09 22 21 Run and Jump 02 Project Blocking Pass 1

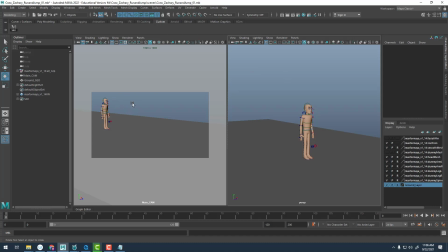1231s
I'll take my cursor and hover over the left side and tap again on my spacebar to focus on my main camera.
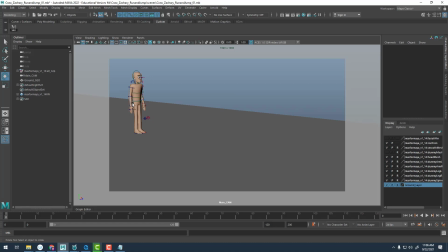1236s
And I really want to gauge the silhouette. Now, the way I like to do this is by playing with the light settings in the viewport. At the top left corner of your viewport, there is a lighting section. If you click this, and at the bottom, there's an option for Use No Lights.
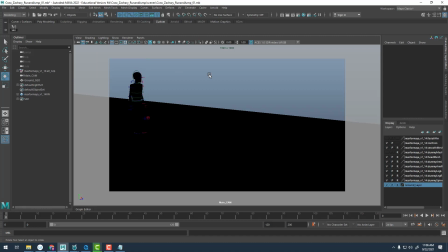1252s
What that'll do is it'll turn all the shading off, and it'll completely turn all of your geometry kind of flat, black shaded. And so this way we can really gauge what the silhouette is doing without being distracted by any of the surface detail or information on that character.
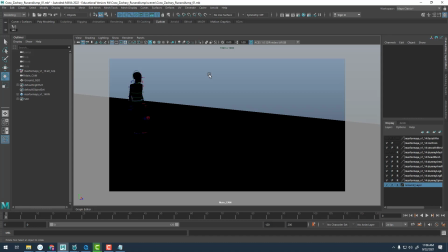1267s
The one problem that I have right now, though, is the ground plane is in the way, and it's blocking or obscuring our view of the character. So this is why we have the display layer for our ground plane. I'm going to come over here and hit the V icon to toggle that off.
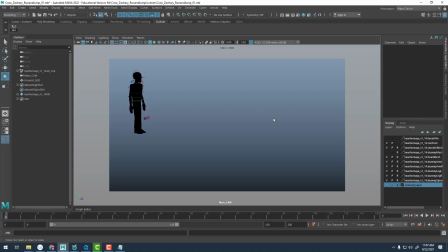1281s
And again, really what we're doing is we're looking for a nice, strong silhouette where most of the appendages in the body language is clear and easy to read. And I think this is actually, I did a pretty decent job here. So we can make out the head, both feet, and it looks like the arms are kind of away from the body.
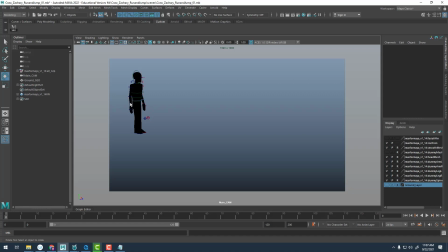1300s
We have a little bit of a negative shape happening here with the right arm, which is great. So we get these nice, clear, distinct shapes. Now, I might be able to push this a little further. And so what I could do, let's say I wanted to build in that negative shape a little more for this arm. I could actually bring the upper arm back a little bit.
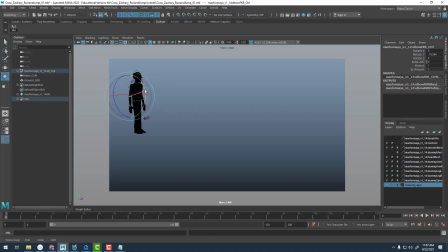1318s
And then I could bring the elbow forward a little bit more to get a little bit more of a negative shape there. And then on the feet, so this is one thing I forgot to do. I don't want the feet to kind of twin or mirror each other. And so I'm going to have just a slight offset in the feet.
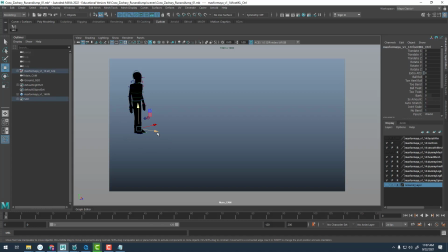1335s
And what I would like to do is maybe grab this left foot and just pull it forward ever so slightly, like so. And when I do that, it does create just a little bit more negative space here between the legs. And again, we get a nice, clear, easy-to-read silhouette.
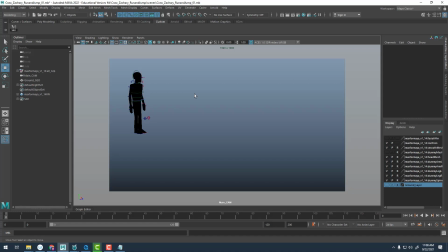1350s
Now, something that is really important to note here while I'm looking at the silhouette, it is completely fine to deviate from your reference. You do not have to stick to your reference 100%.
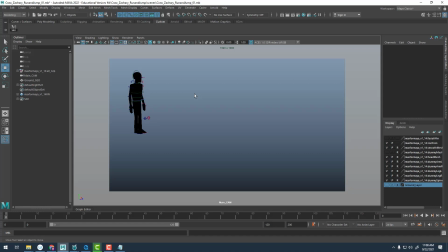1363s
If you can create a better, stronger performance and posing in your animation by deviating from your reference, please do so. The reference is just there as a starting point. You don't want to, you don't have to stick to it 100% if we could make our animation better.
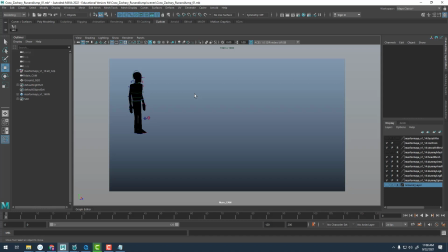1379s
And so again, at this point, I am kind of deviating a little bit from my reference, but for the most part, it looks like we've got our pose in there. And so there on frame 0, I'm going to go ahead and select all my controllers using that button up there on my shelf.
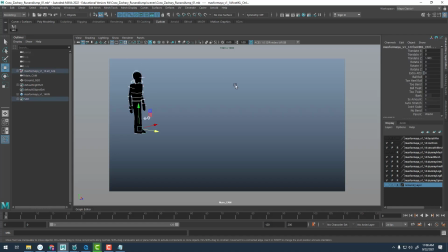1392s
So let's click that button there to select all my controllers. And then on frame 0, on my keyboard, I'm going to hit S to set a key on all of those. All right, so that's pose 1. 1 down. Where is our next pose?
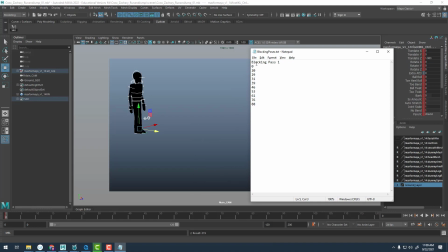1406s
So it looks like frame 20. Now, I am really bad. I'm probably the worst when it comes to updating my timeline. So I'm going to try to remember, but there's a good chance I might forget. A lot of times what I'll do is I'll just start setting or posing the character, but I won't update the time down here.
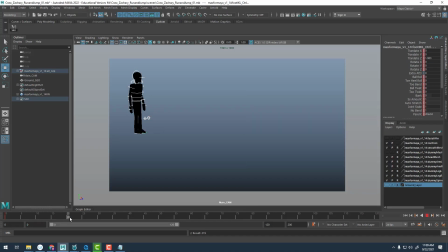1422s
Let's go ahead and make sure we do that. So I'm going to left click and drag and go to frame 20, since I know that's my next pose.
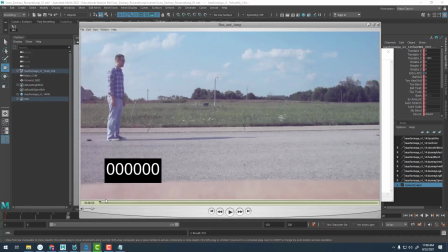1429s
And then let's look at our reference and determine what we need to do now on frame 20. So I'm going to go forward, frame 20. And there are really 3 key things that I'm looking at here.
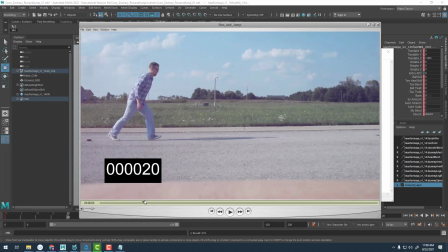1444s
One, I'm looking at, since we're establishing another contact, I want to figure out what is my supporting leg. What is the leg that is trailing behind or stays behind as my supporting leg? What leg is swinging forward into the contact? And where is my root? What is my root doing?
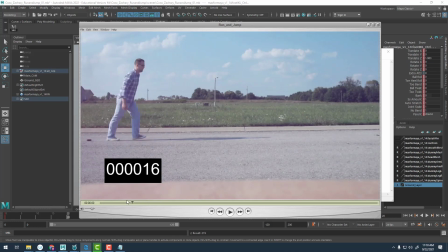1459s
And so in this case, on frame 20, if I left click and drag, my supporting leg is my right leg. Now your supporting leg never moves forward through this movement. So that supporting leg stays planted on the ground the entire time.